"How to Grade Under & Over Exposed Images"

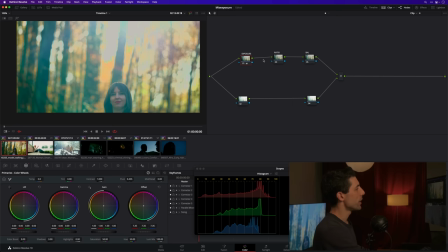247s
And what I want to do here is look at what we would do if we felt like, okay, I want to get more of like a normal exposure, a little bit less of an airy, blown out exposure like we're seeing here. I would say you can go about as far as this, and past that, you're going to start to do something that I talk about a lot here on the channel,
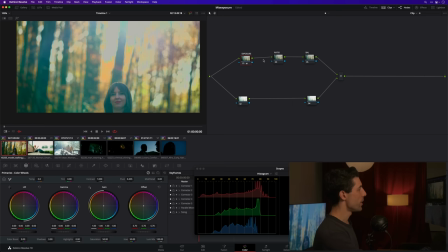267s
which is devising a solution which is worse than the problem that it is meant to solve. So much past here, okay, sure, you're getting to like a more quote unquote normal middle gray exposure on our subject down in the bottom of the frame,
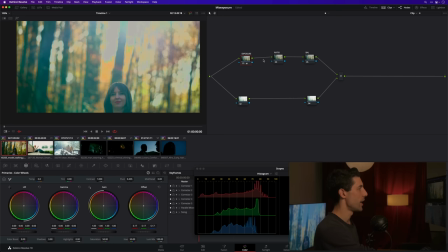281s
but the solution is actually worse than the problem because you've got all that pinned highlight and strangeness happening up in the high end. Here's the other
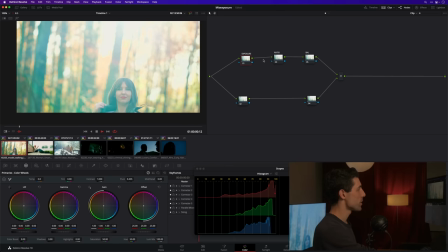289s
thing that is really easy to forget with overexposure and color grading in general. Don't forget to press play, okay? Because the shot evolves. look how much the shot evolves.
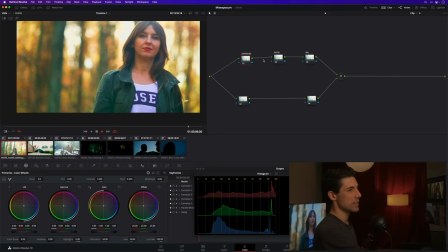300s
You want to make sure before you start swinging your exposures all around that you're not misinterpreting the intent of the photographer.
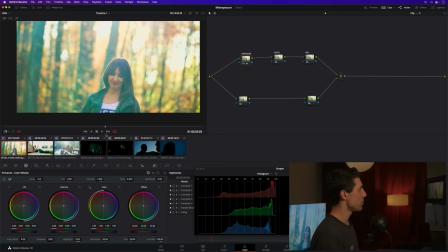307s
In this case, I would argue this is a shot that is designed to evolve.
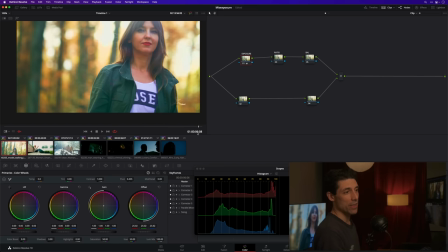312s
When this flare goes away, that exposure, I really like how that feels.
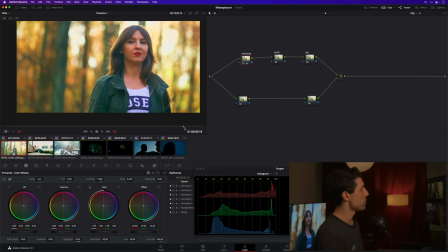317s
Again, we could argue all day, oh, I want this to be a little moodier, a little more open, but I actually feel like this falls into a really great sweet spot,
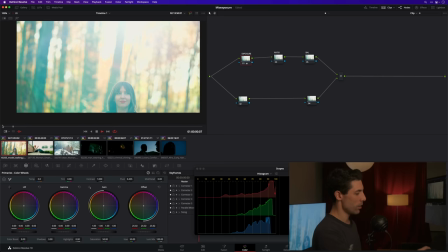324s
and depriving a shot of its ability to evolve is something we really want to avoid as colorists. So this is a case where as this shot evolves,
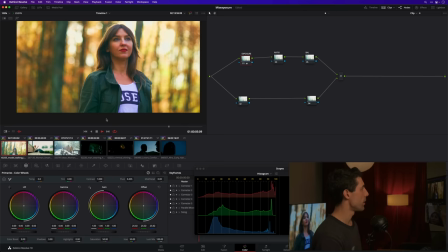334s
I'm actually pretty good with letting it open up hotter there and evolve into the sweet spot where it does.
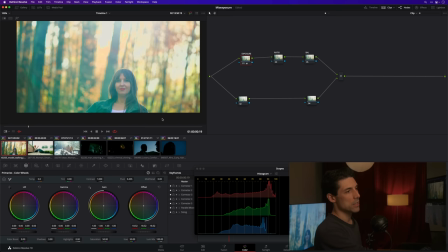340s
But if we did want to optimize a little bit, maybe we go to like somewhere like that. We're not yet revealing any of those egregious pinned highlights yet.
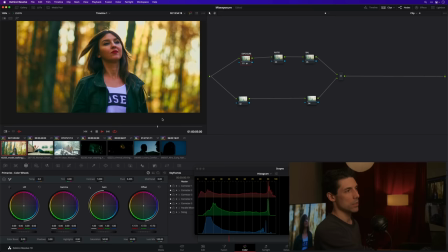350s
And if we play through it, I think it's going to evolve out pretty nicely. Even that was too much.
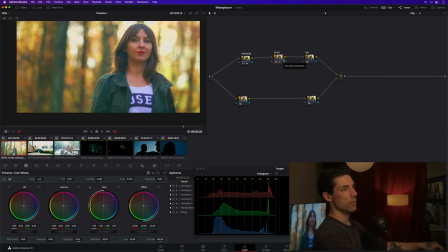356s
Let's go back a little bit. There we go. I'm also going to go to my ratio node and reduce my contrast a little bit, just using my contrast pivot,
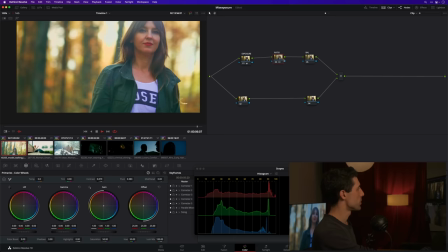364s
which are my tools of choice for contrast ratio, which is what the ratio node is dedicated to.
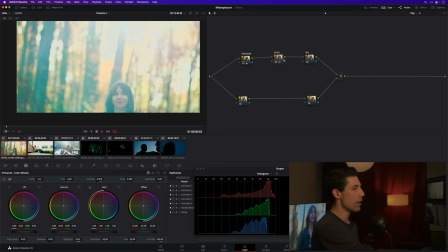370s
Like, that feels great. If I wanted to get fancy and keyframe that, I can, and do like an iris pull or something like that.
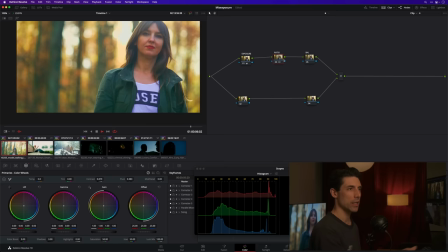376s
But honestly, I really like watching shots evolve and fall into a sweet spot like that.
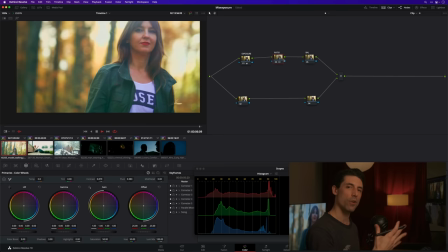381s
So make sure that you're not doing work that isn't necessary or that's running counter to something that could be really lovely, which is a shot that evolves and kind of falls into a sweet spot there.
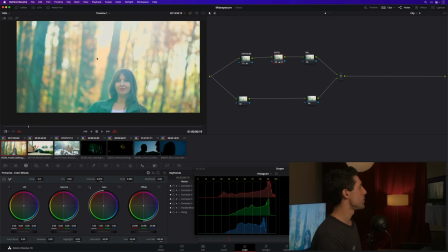390s
Last thing I'll mention on this shot, even with a little bit of exposure trim that I've done here, something that's standing out to me is that these highlights feel extra clipped because there's this hard edge between saturated stuff and very unsaturated stuff.
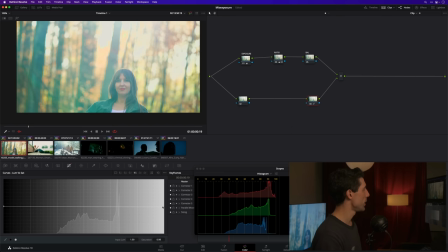403s
So something that I will often do in that case is go to my loom versus sat curves, grab the rightmost control point here, and just dip that down a little bit. It doesn't have to be anything crazy. Like a 0.8 is plenty. That's going to have a pretty minimal effect on your subject and on things like her lipstick.
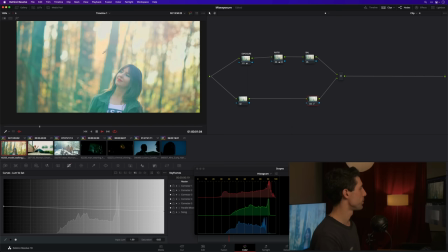420s
It's just going to smooth out that transition between very high exposure and truly clipped values there at the top of the container.
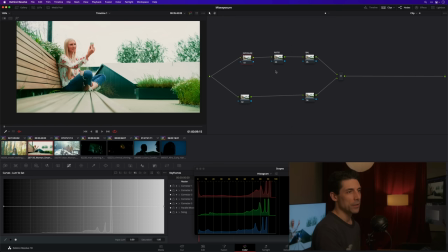427s
Okay, let's move on to shot number 2 and talk about another form of the problem. So here's a shot that we've all had to deal with. We've all had to deal with shooting, for those of us who are on the production side in any capacity.
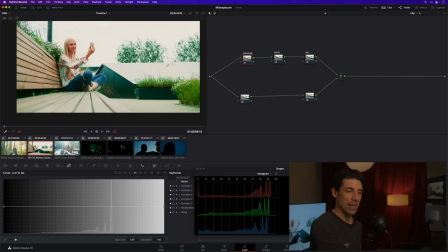440s
There's not much you're going to do to improve this exposure except to wait, right? If you got 4 hours, it's going to get better when the sun starts to fall. But right now, honestly, the exposure is pretty well optimized for the subject. So what are we going to do here?
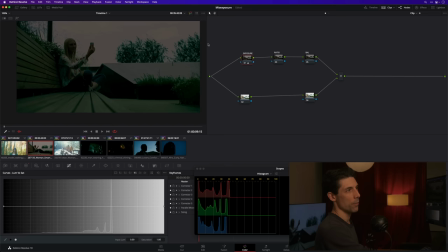453s
Well, again, exposure node, first thing I'm going to do, let's just grab the wheel, see what's in there. Nothing.
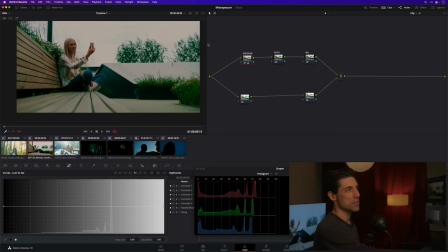459s
There is nothing in there. Whether that's because the sky is clipped or whether that's because there's not much going on in the sky, it's hard to tell exactly, but regardless, I'm not going to be able to bring that sky in and get a bunch more detail out of it if I drive it down hard enough.
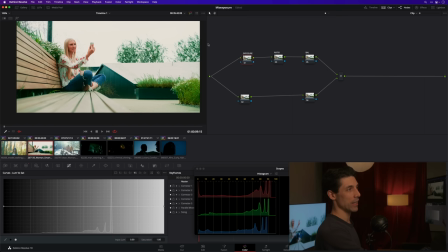472s
So that tells me I need to adjust my expectations and do what I can, again, without devising a solution that is worse than the problem that it's meant to solve. Okay. So exposure, I actually feel like that exposure is pretty well nailed. I'm going to go to my ratio node, maybe soften out my contrast a little bit, like so.
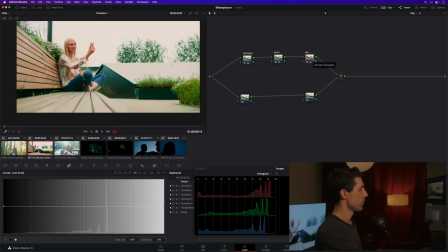491s
Let's go to the balance node and we're going to warm things up a little bit.